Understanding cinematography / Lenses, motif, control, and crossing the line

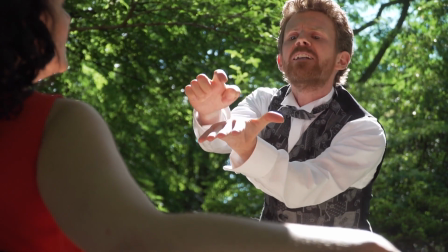520s
And I thought it would be better, it'd be more interesting for the audience to see
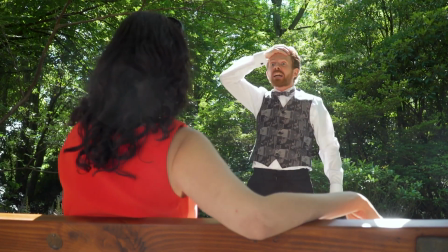526s
that in her shot as well as his. And I thought it would make a better edit.
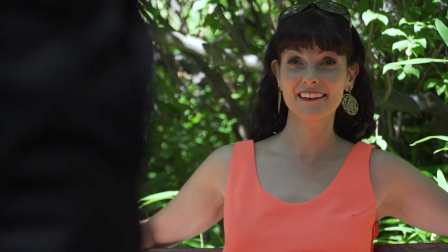532s
I also thought we were going to cover this scene differently, and that I could break the line so often that it would somehow work in the end.
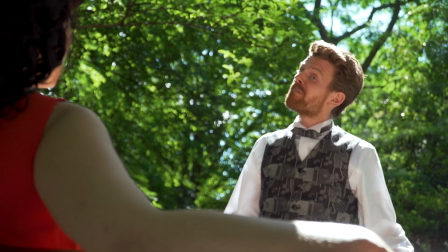541s
But we ran out of time during the day, and there just wasn't enough time on the day to
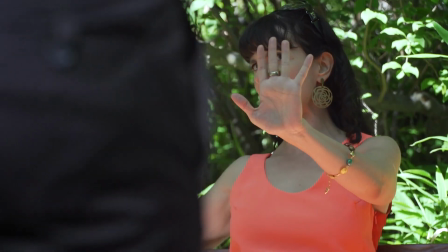547s
cover the scene in a way that would make the breaking of the line happen frequently
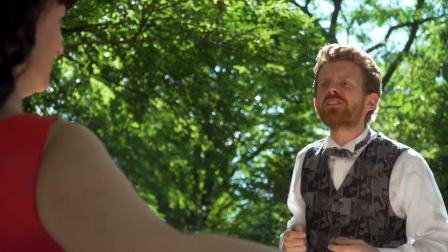552s
enough so that it would work for the story instead of just being disorienting. So I think if you want to play with the line and breaking the line,
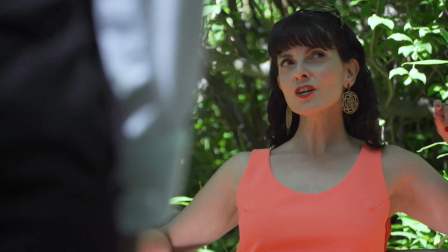560s
you gotta think about that example from Akira Kurosawa and do it in a way that's elegant and interesting and
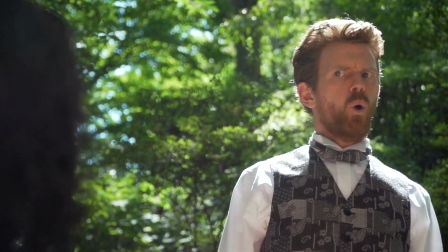568s
works for your audience instead of just bothering them.
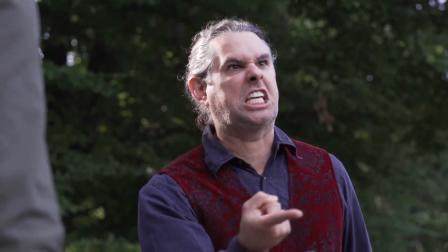575s
I want to go back to this scene to talk about lens choice.
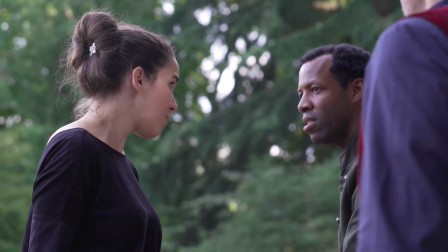579s
On this day, I was shooting with a 70mm lens and was pretty far away from the actors.
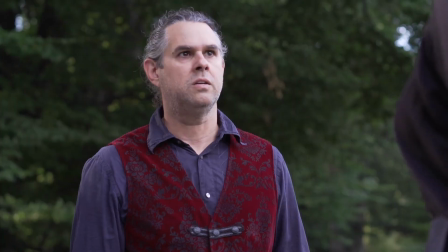586s
I guess in each of these shots I was maybe 6 or 7 feet away. And I like the look.
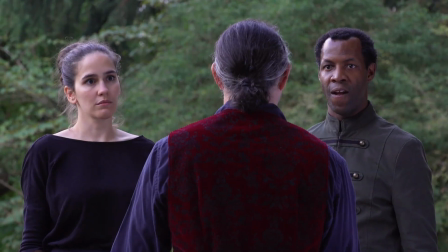593s
It helps with a lot of the problems that we talked about. It helps with the background differentiation.
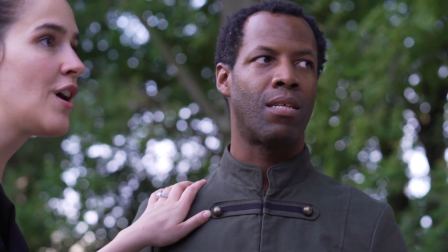599s
I think the colors look nice, and I think it's a great lens. That's a zoom.
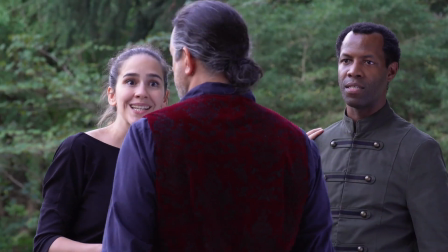605s
It's a 70 to 200.
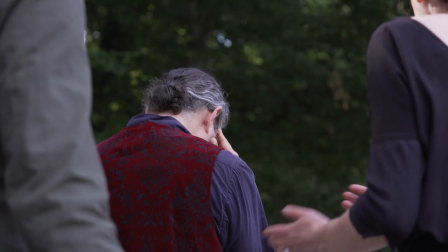608s
And I think when you're at 70 and at an f-stop of 5.6 or 4, you get a nice look.
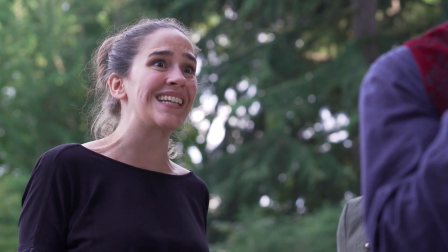615s
The actors are nice and sharp. The background goes nicely blurry.
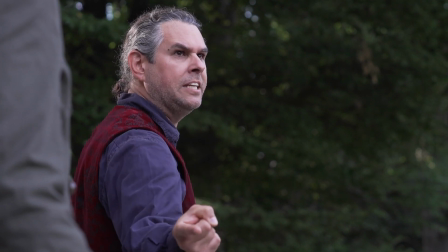622s
This compression happening. It makes the actors look good. I think it makes the wardrobe look good as well.
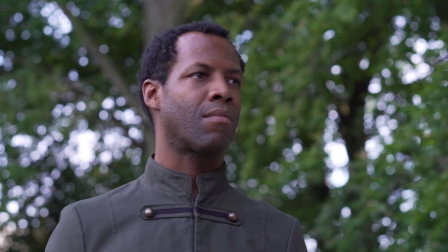629s
I was happy filming with that lens until I watched an interview that changed my whole way of thinking. Well, I've got a very strong feeling about lenses, and personally, I'm sitting here talking to you, and you're filming me from over there on a shoulder and probably a single, where I'd rarely do that, because I think, you know, the camera wants to be, to me, I would shoot singles inside here, unless it's for a particular effect, and then I'd drop back off and be more observational with a shoulder in. I mean, I think it's a totally different effect to an audience looking at somebody on the end of a 100mm lens, as opposed to somebody that's being shot on a 27 close to, or 21. So here we are, 32mm or 30mm. It's on a zoom, so sometimes you can't tell what the millimeter is. Anyway, but it's different, right? You know, it's a sense of presence. You're right there with somebody as opposed to being... I think psychologically it's a totally different effect.
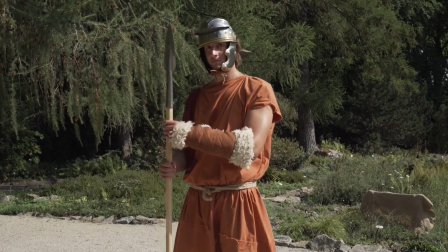685s
So I watched that interview with Roger Deakins and kept filming, and I didn't change my style until this day.
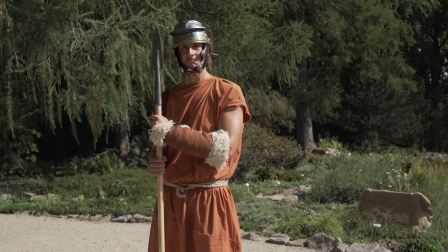693s
And this was the day I decided, okay, we're going to shoot this Roger Deakins style just as an experiment.
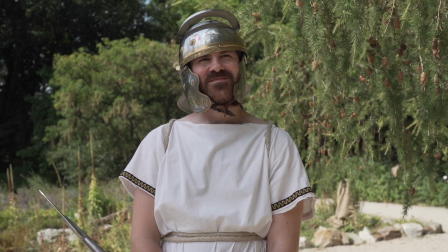699s
And I was using a 24mm lens on the Sony FS7.
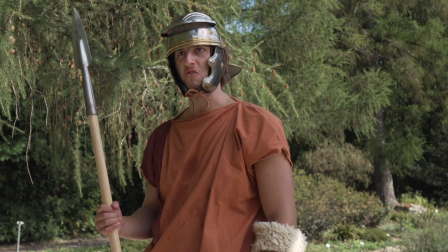704s
Sorry, the FS7. Sometimes German comes back to haunt you.
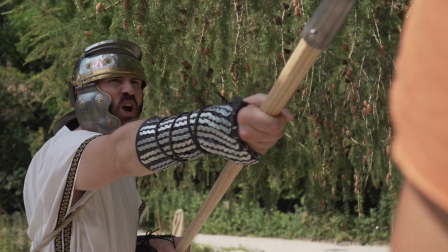710s
So it was the equivalent of more like a 35mm, but still pretty wide. And I was right next to these actors on that day.
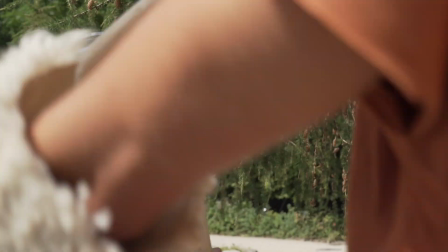719s
I think if I had just moved my elbow about 3 centimeters, I probably would have touched their elbows.
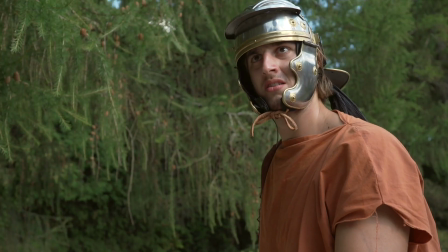726s
And the camera sometimes was actually on a tripod that was going, one of the legs of the tripod was going between their legs or right in front of them.
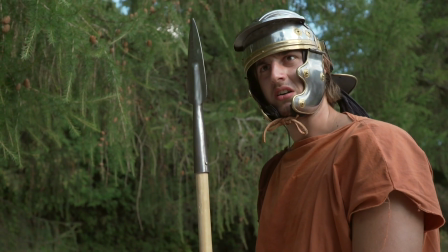737s
And I couldn't agree more. It's a completely different feeling for the audience member, and it's a completely different feeling for the cameraman or camera woman also,
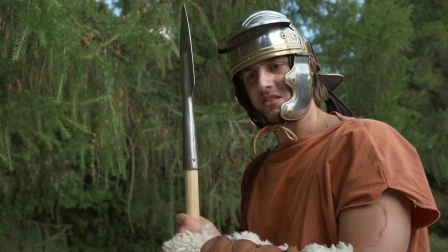745s
because when you're standing right there in front of the actors, it's way more exhilarating to watch their performances.
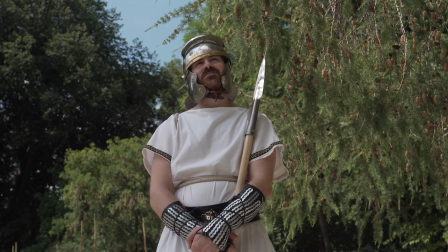752s
It's way more
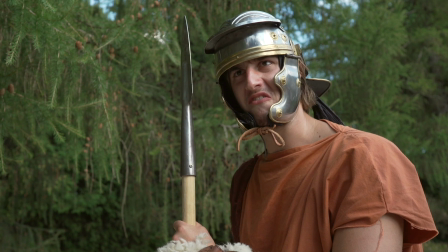757s
energetic. Just, you feel like you're part of the scene.